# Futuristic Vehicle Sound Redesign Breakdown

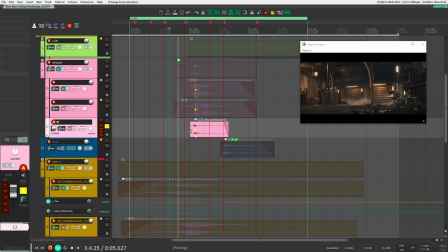Another sci-fi whoosh. Another really quick one there.
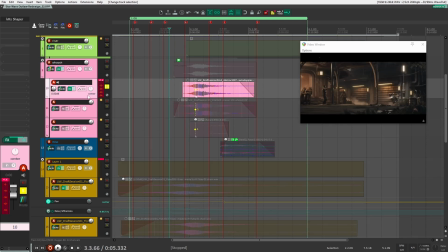Right, so for this one, it's kind of a little bit too distorted. I probably could hold back on some of the distortion here, but here I did a similar thing where I did Kilohertz Shaper, and I even put more on top of it here on the group bus,
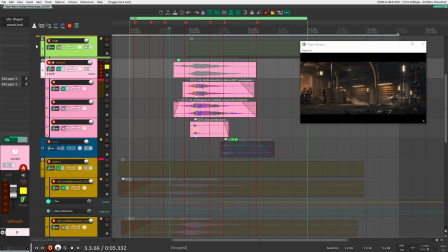so it's affecting everything a lot. So if I take it off, it's also really peaking, which is why I have my limiter here. And with this on. So it's really, really kind of distorted and gritty, which I was kind of hoping for.
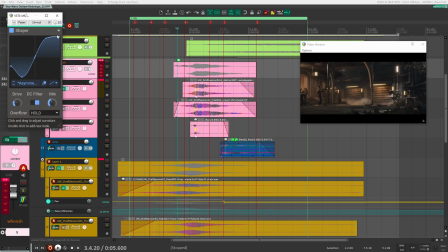I could probably hold it back a little bit, maybe bring it down a bit, especially as it's like coming right in front of the camera. Everything's kind of in your face. The vehicle is really flying in your face. I really wanted to bring that out. So now together with this, we have this. Let's have a listen here.
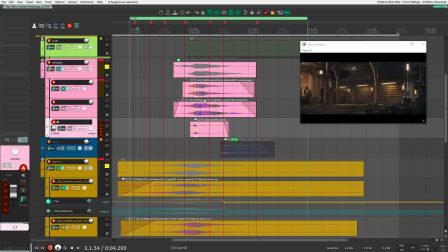Right, it's a bit subtle, but it just adds this extra sound and movement as the vehicle flies in front of
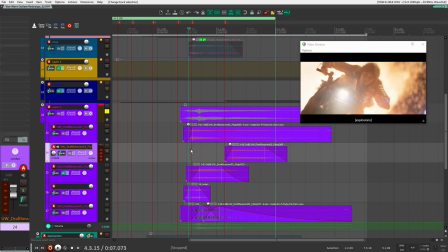the camera. All right, after that, we have our second layer here, and this is for when the camera angle changes from in the corner over here to more in the center here.
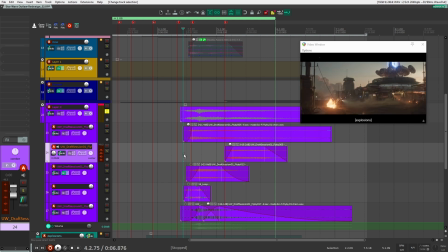So if I have a listen.
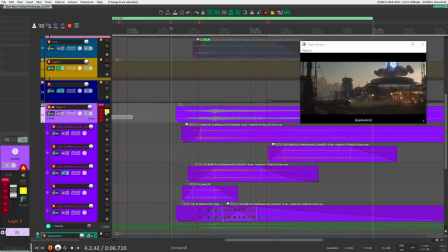All right, so let's have a listen to the different sounds I have. You'll notice here as well, I don't have any bus processing on this one.
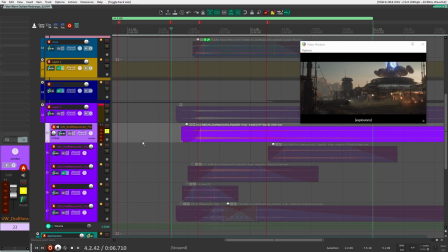So these are all just as is. So here we go.
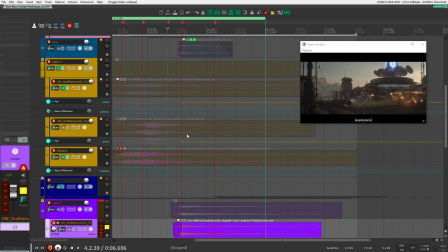And if I'm not mistaken, these sounds I took from my first layer because I wanted to keep going with the same kind of sound quality that I had, the same sound that I had going.
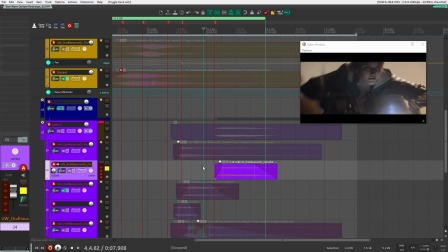I didn't want to go too far off. So that's what was doing here. Then I had this one.
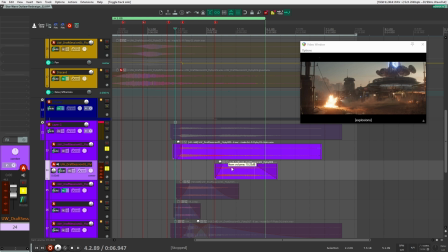Right, so the same sound file, I'm just kind of cutting in and out at different spots to kind of bring out the volume based on how the camera changes. Next, we have this one.
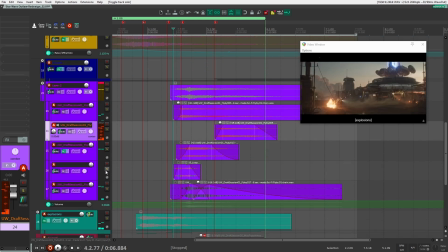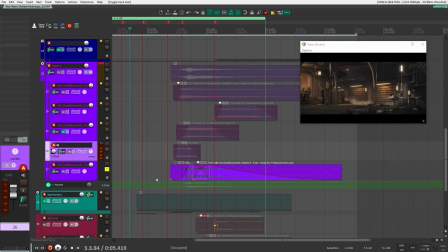This one's kind of useless, but I kind of kept it in there. I was trying to see if I can make a loop out of it and make it work.
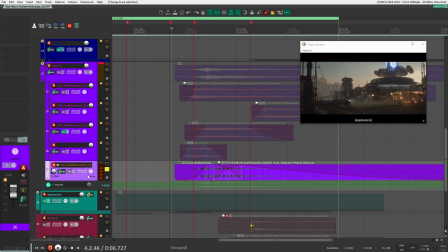But anyways,
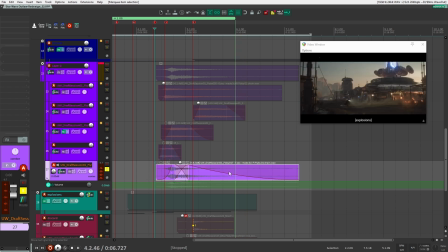this is the one that really makes it sound like there's like rattling metal or something like that. So this one's really adding a lot of character to that sound.
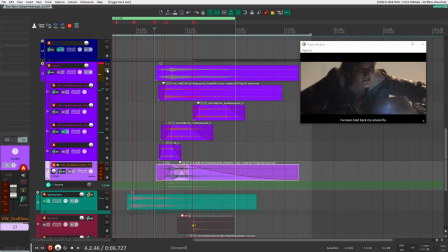So all together with these now. Right, that's how it is.
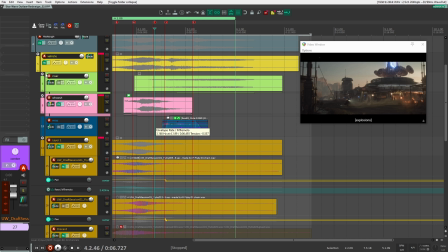And then the last part of the sound here for the vehicle is I wanted to have some sort of acceleration, and for that I created or I put on here some risers.
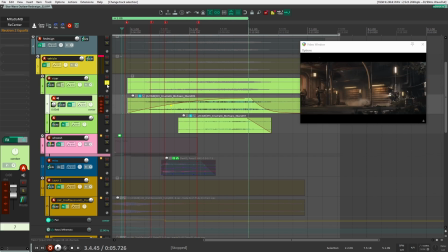So they're pretty subtle, and they kind of start at the beginning a bit early with this one here.
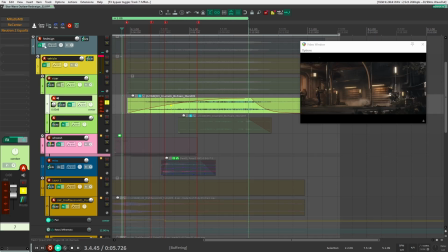And if I take everything off, this is what it sounds like. Right, so it's very airy, a lot of air and high frequency information in there.
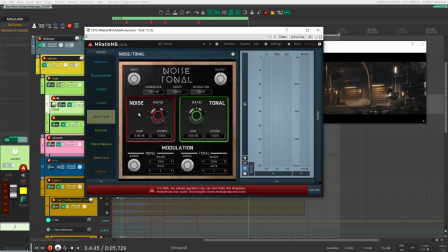And the way that I kind of toned it down quite a lot is by using M ratio MB here, just noise tonal. I love putting the ratio up, and then it just gets rid of all the air and noise in a sound, and you just get a lot of that tone.
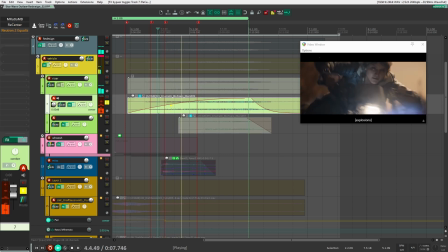So that's how I did that. So, and then it's just a matter of adding recenter, right? So I like that. After that, it's just a matter of adding a bit more.
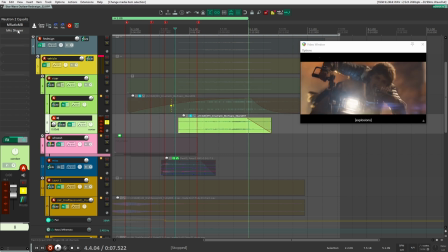So that's what I did with this one. So if I take everything off here, it's just another variation of the same riser, but yeah. So I did a bit of different processing here.
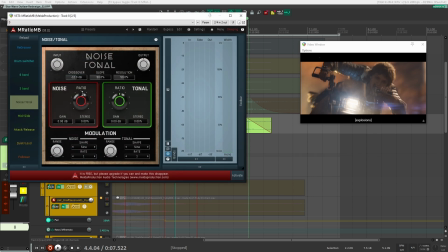So I did some low cut, same thing here, M ratio MB, and then a bit of distortion here.
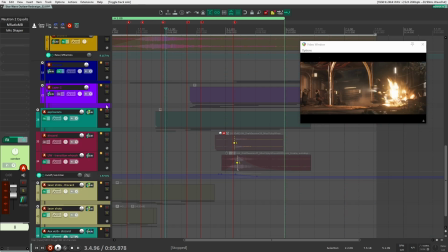Right, so together with our second layer here for when the camera angle changes, we get this.
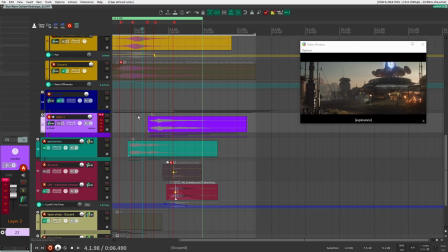Right, it's pretty subtle, but I think it helps to bring out the change in speed there. All right, after that, I think I had one sound here that was kind of random.
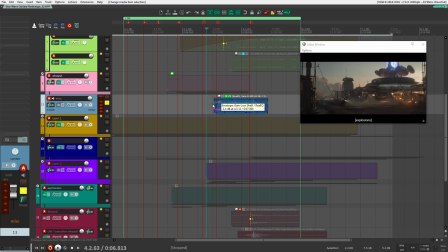I think I used this to change to help with the camera change. So as soon as it hits here, you get a camera angle change.
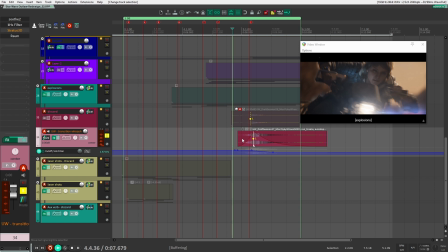And I did a similar thing down here with this sound effect here with right, so I get as the camera angle changes, I just put in like a whoosh or some sort of different sound to like help connect the two different angles together.
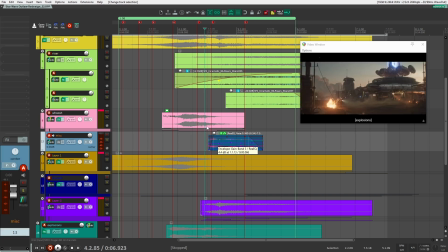Right, so they're very subtle. You don't really hear them, but they're there, and they just kind of help connect everything together. All right, finally, we had a few explosions here.